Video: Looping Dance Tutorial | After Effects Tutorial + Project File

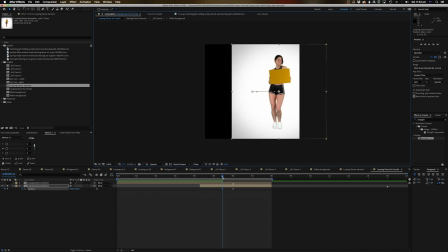1489s
So as you can kind of see here, I'm just dragging it so it goes to the white part of the frame. And what's going to happen is it's going to slide in and then she'll start moving. So I think there is not bad. And while I understand she is kind of moving, I'm going to make this an easy ease as well.
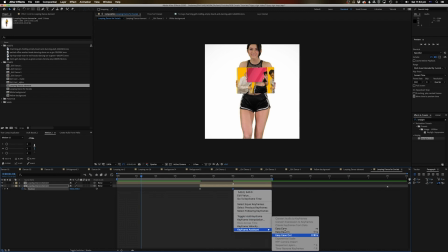1513s
And while I understand that she is not moving in that still frame,
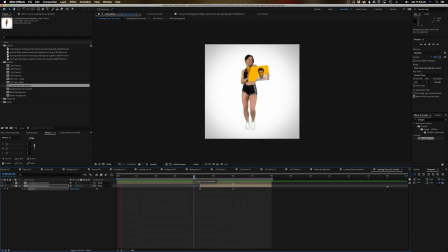1518s
I think that still kind of works because you can't really tell when you're not paying 100% attention to it.
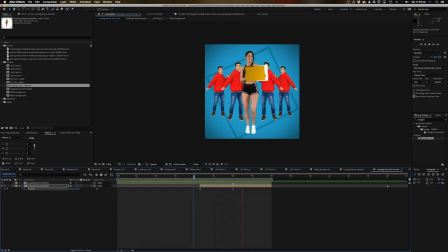1524s
Kind of looks like a cool effect in some regards, but it is looping. Now, here's where we can kind of make things a little bit more interesting. So what we're going to do is, rather than just having it coming straight on, we can actually go to some of these elements and actually change up the rotation of it, which is what I've done in my previous version.
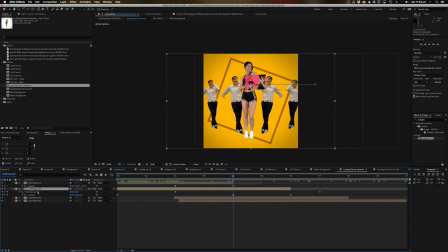1540s
So let's go to this element and press R to bring up the rotation. Make sure you can see your keyframes. We'll go and set an R there, and let's, just so I can see what's going on,
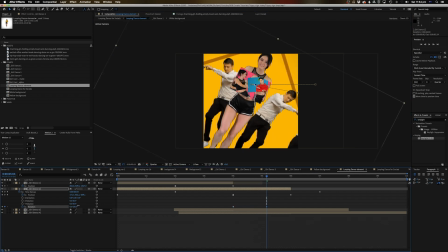1552s
let's set a rotation here so that it actually spins a little bit out as it's going. So I think that was around 30 something. So you can kind of see it's a little bit more interesting there.
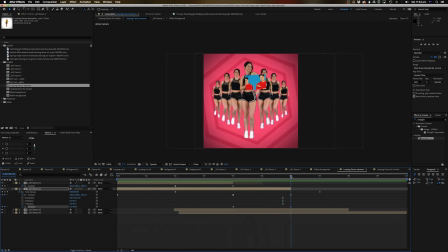1565s
So just to kind of give it a bit of variation, and variation is the key here. We'll do the same with this one. So let's press R, bring up the rotation, and let's set this so that it rotates out of frame like this.
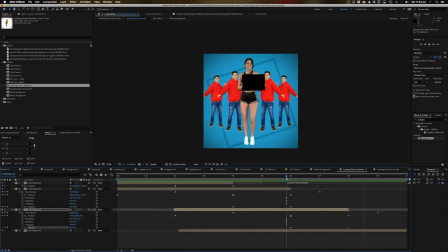What's a bit annoying though is that it is clipping on the edges here as soon as it rotates.
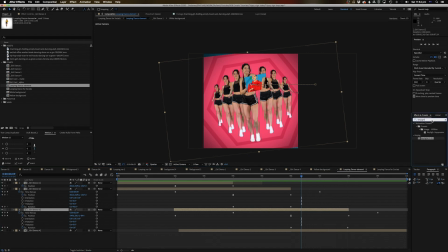1599s
So the way we can kind of fix that is we can put this Reppitile feature on there. So CC Reppitile, which is kind of a lifesaver. It's kind of good for getting you out of those little jams where you need to fill in the top and bottom of your screen. We'll just get it to expand down and expand up, and make sure that you've got unfolding checked, and just otherwise it looks a bit weird. And we'll just copy this and put it on this one as well. And that way we can make sure that all those seams are nice and hidden well.
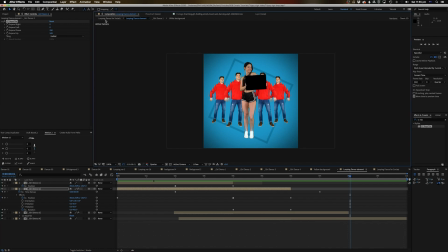1629s
Alright, so that looping element is looking pretty good. Let's go back and actually look at our looping video as it is.
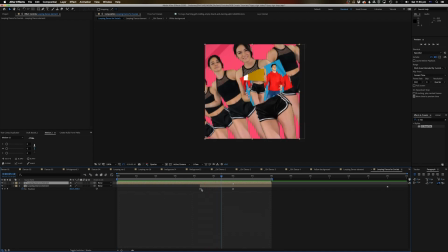1647s
I'm actually going to pull this in because I don't like that this comes in so early. I actually just want it to be a white card when she comes in, and then we pull it in because I think that looks better. I'm actually do that with the rest of them as well because I think this comes in too early. It moves in too early. I just want it to be a still color until it decides to move in. Let's actually do that instead. There we go.
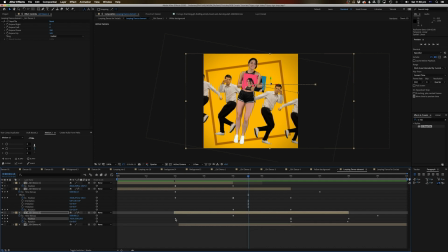1669s
Yeah, that looks better. So let's do that with all of them. So let's bring this positioning keyframe on all of them up so that it only the color, it comes in as a color rather than comes in as a still frame of the video. There we go. Yeah, there we go. So the motion only comes in when you actually see the card, which is good. And that's what I want. And that definitely hides that a lot better. And there you go.
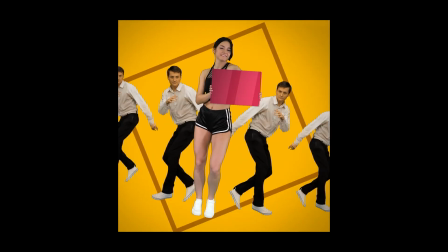1695s
We've got a looping video. I hope that's made sense, guys.
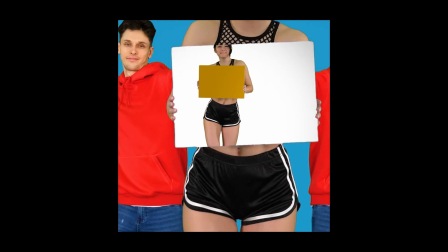1698s
I don't feel like I really explained myself as well as I liked, but it is a real mind,
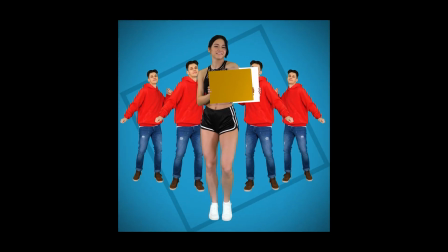1706s
it really messes up with your mind trying to do looping videos, but when you get them,
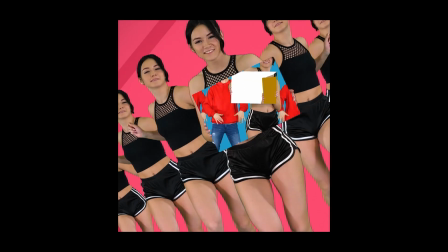1711s
my goodness, they're really fun to do. Anyway, guys, look, the project file again is, if you want to break this down, the project file is in the description,
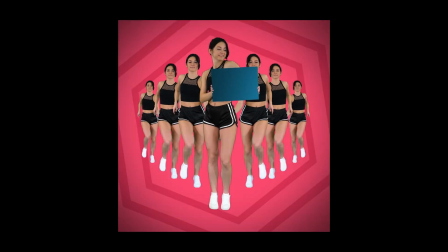1719s
and if you just get that free month of Envato Elements, you can follow along with me as well.
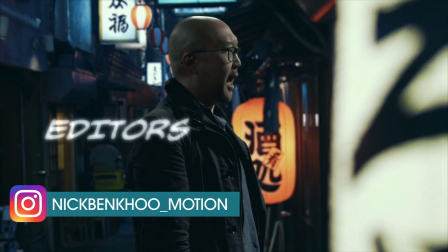1724s
And if you want to check out everything that's happening with me on the socials, you can go to nickbenku_motion and check out all the fun stuff that I'm putting up there.
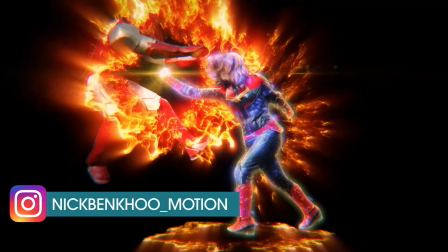1730s
You can ask me questions or you send me a message. I will answer. Anyway, guys, thanks for listening and I'll see you next time.